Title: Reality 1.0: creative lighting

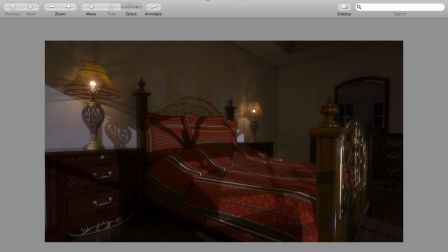So we don't see the cube inside, but we do see a source of light, and it's quite beautiful. We can see all the reflections caused by these elements in the lampshade.
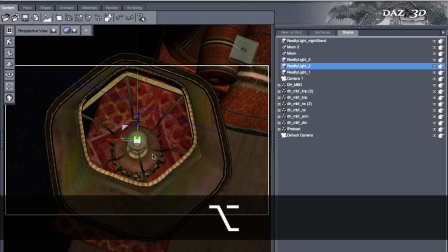So create a cube, you size it correctly, you put it inside the lamp,
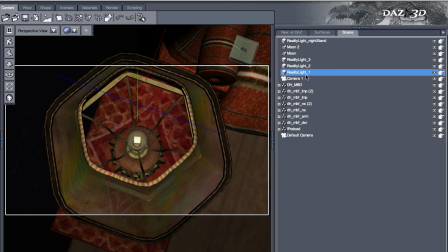and name it Reality Light Plus, a suffix of your choice. As long as it starts with Reality Light, it will be used as a light.
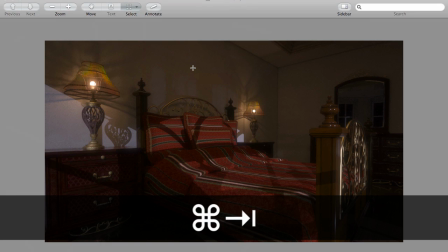Now, these seem to be the only light sources inside.
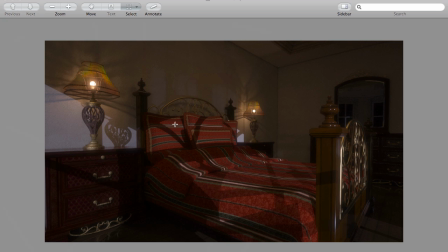Actually, it's not quite that easy because there is no balance otherwise in the room. All the light will be coming from here, and we could see some reflections around, but we will be losing some detailing here. And so again, creative use of lighting.
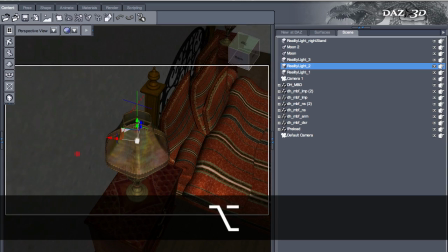If we look around,
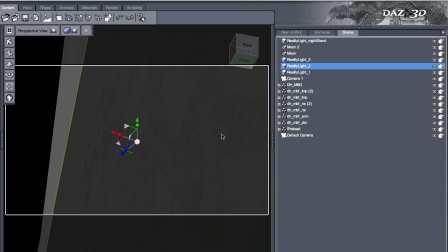and we can see there is a square up in the ceiling,
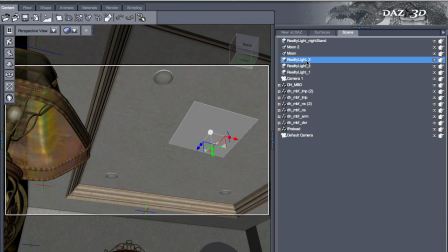and this is Reality Light 3. This is another area light.
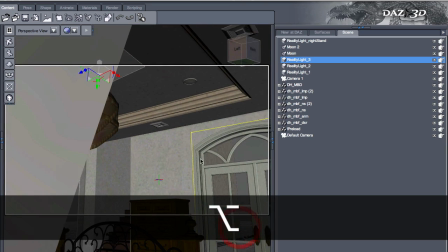It's used just for fill. And then if I rotate a little more, it's a tiny room here,
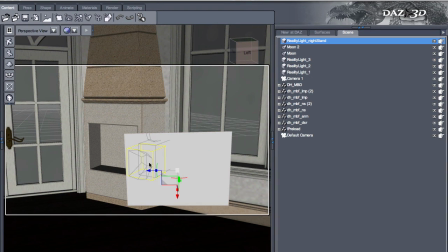and we can see another square that is just behind the camera, and this is the Reality Light nightstand.
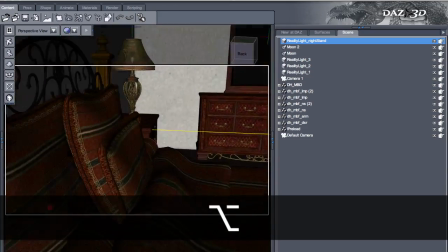I call it nightstand because the idea is that it projects some light to pick up the detail in here.
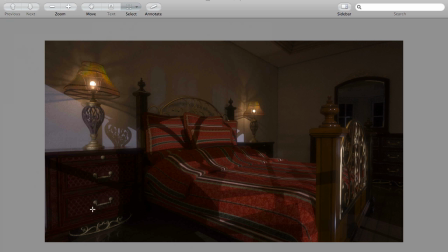Otherwise we would be missing this mesh here, which I wanted to capture. So these are the lights for the interior part. Now, how do we create the moonlight? Now, one of the things I saw when I prepared this scene was the nice frame for the windows.
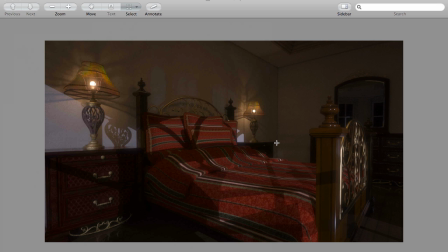And generally, when you have a window frame, you want to use it because it always creates these nice elements in your scene.
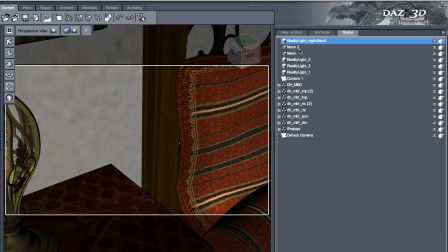So let's go back, and I'll show you that I created 2 spots. I know the moon doesn't seem like a spotlight, but this is working just fine. So I created 2 spots, and I called the moon and moon 2. And now let me just frame those directly.
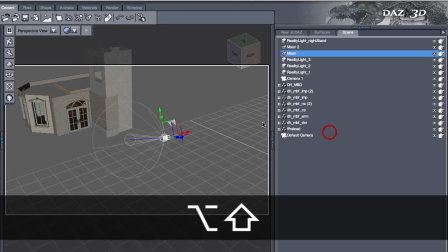Okay, now we can see them. This is moon and moon 2.
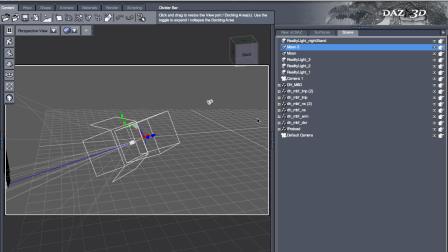So I can show you where they are in position relative to each other. These are the 2. And if I switch to moon point of view, I can see where I'm framing the building.
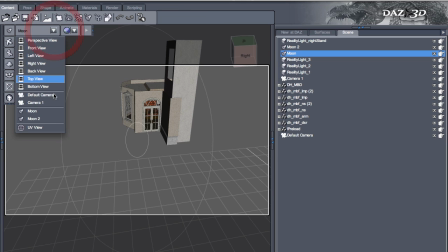Now I switch to moon 2, and this is my other frame. I can see that I'm projecting some light here. So these are the 2 spots. So we have basically the 2 nightstands, the fill light,
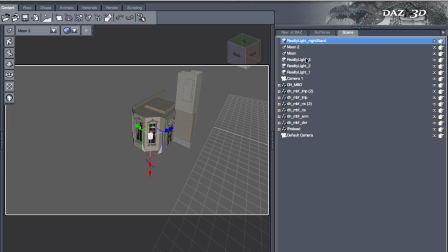a little bit of additional lighting for the detail on one of the nightstands, and other 2 spots for the moonlight. So let's switch back to our camera. This is our frame.
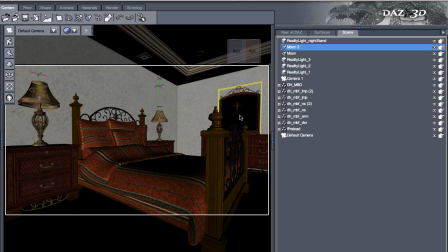This material is selected to be mirror.
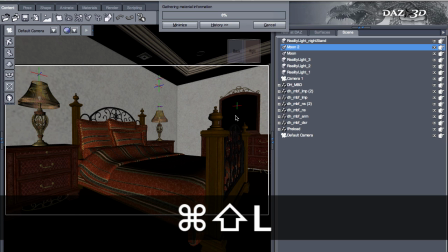So let me just call reality, and I'll give you a quick run of the materials.
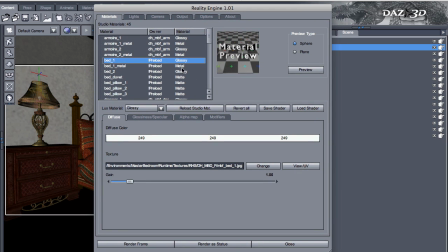So, for example, if we look at the matte translucent settings, these are for the bulbs, okay? So these are the 2 bulbs set to matte translucent.
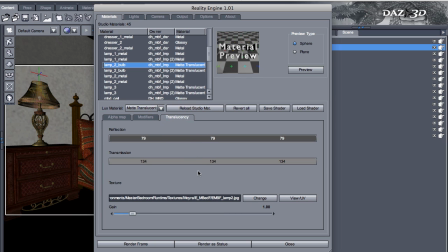And in the translucency tab, we can see the current colors, same on both, plus they have the little texture. Now this is actually, if we take a look at the UV, this is actually the lampshade.